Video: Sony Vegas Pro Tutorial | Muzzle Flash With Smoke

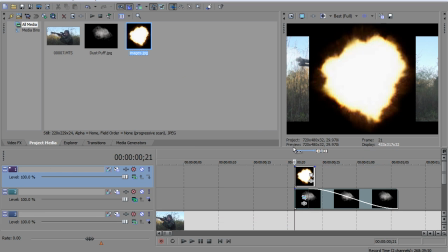257s
Now I'm going to drag the muzzle flash in itself, and right now I'm going to make it 2 keyframes long,
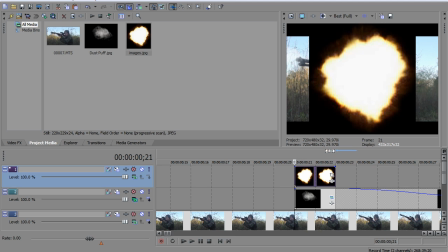266s
because sometimes one keyframe looks good, but sometimes it's too fast and the viewer can't even see it,
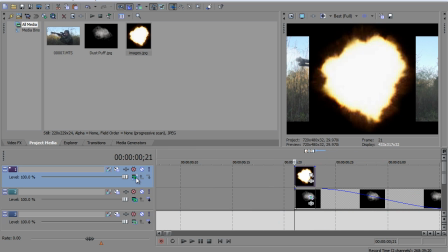272s
so I usually just stick with the 2 keyframes. I'm going to set it to screen.
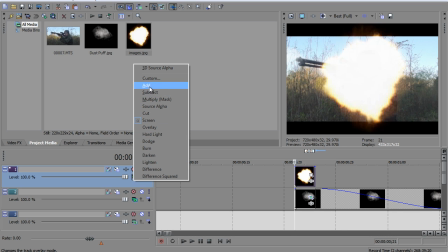277s
I think I'm going to set it to add. When it's a bright, sunny day, I usually set it to add.
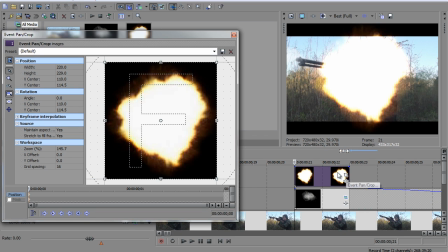283s
Gives it more of a glow. I'm going to go into event pan slash crop.
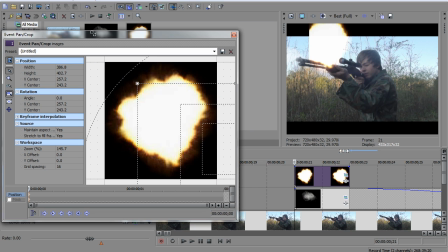289s
And I'm going to make it smaller. Well, yeah, make it smaller. See how annoying that is? Sony Banks is cutting me off. There's like an invisible wall.
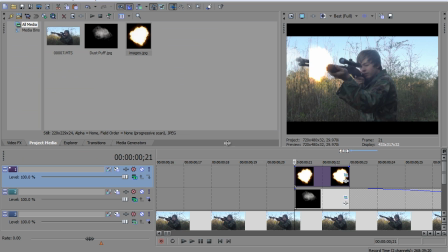306s
I don't know if you can see that right there. Alright, we're gonna go to track motion instead.
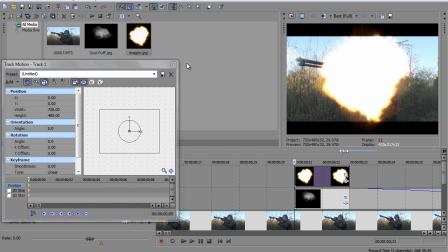315s
Let me reset that. Alright, go to track motion, and we're gonna do it this way.
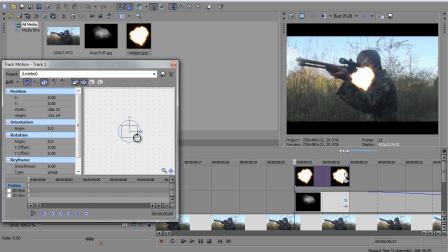I don't know the actual size of what muzzle flash should be for a rifle like this, but I'm just gonna do whatever makes it look more cool. Cause that's the way to do it.
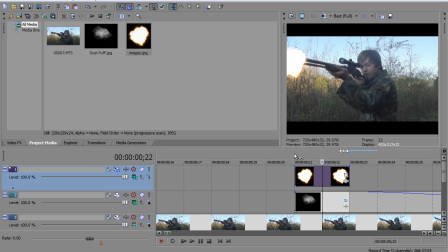341s
So now we got the muzzle flash with the smoke.
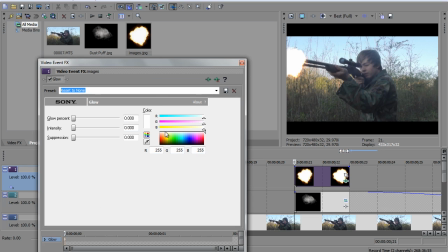348s
If you want to make the muzzle flash look a bit cooler, you can go add some glow to it. Change it to like a light orangish, bring the intensity up. And the glow percent up. And then that's pretty much it.
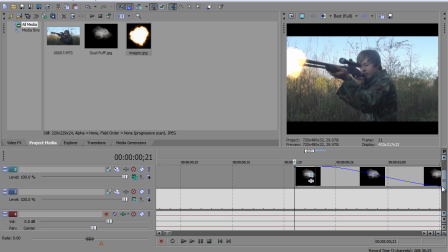361s
All you gotta do is go to maybe soundbible.com or somewhere and get a free sound effect for a rifle shot or
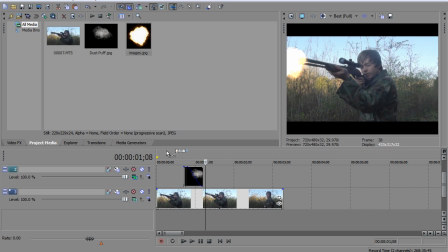369s
whatever you're doing. And maybe to finish it off, I'll add a color correction.
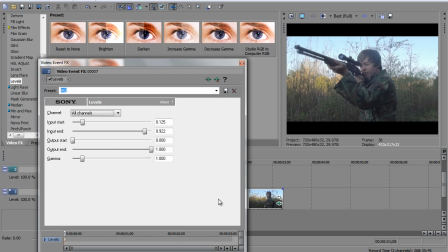375s
I'm just gonna go to levels and choose the reset to none and change it to these lichens. And it just kind of darkens the footage, gives it a more war type look.
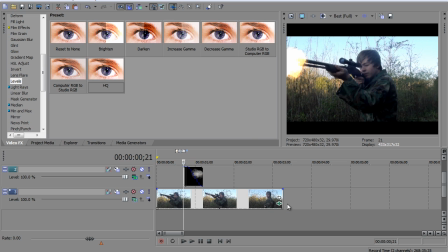385s
But maybe your war movie is a comedy, so you're gonna make it all bright and happy and corny, but and fruity.
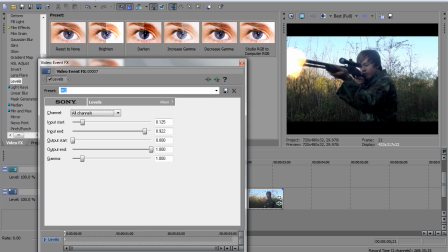394s
If you're a fruity type of dude. I don't know. Anyway, thank you for watching. Maybe I can get some interesting stuff.
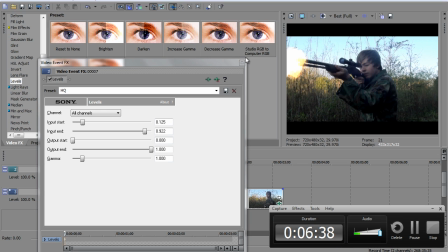401s
6 minutes? I just spent 6 minutes showing you how to move some smoke around the file and talk about fruit.
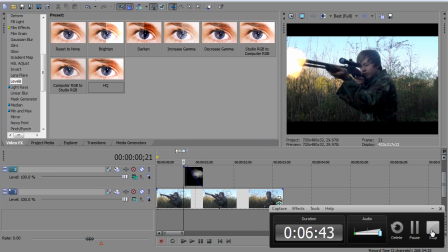409s
Okay, good night.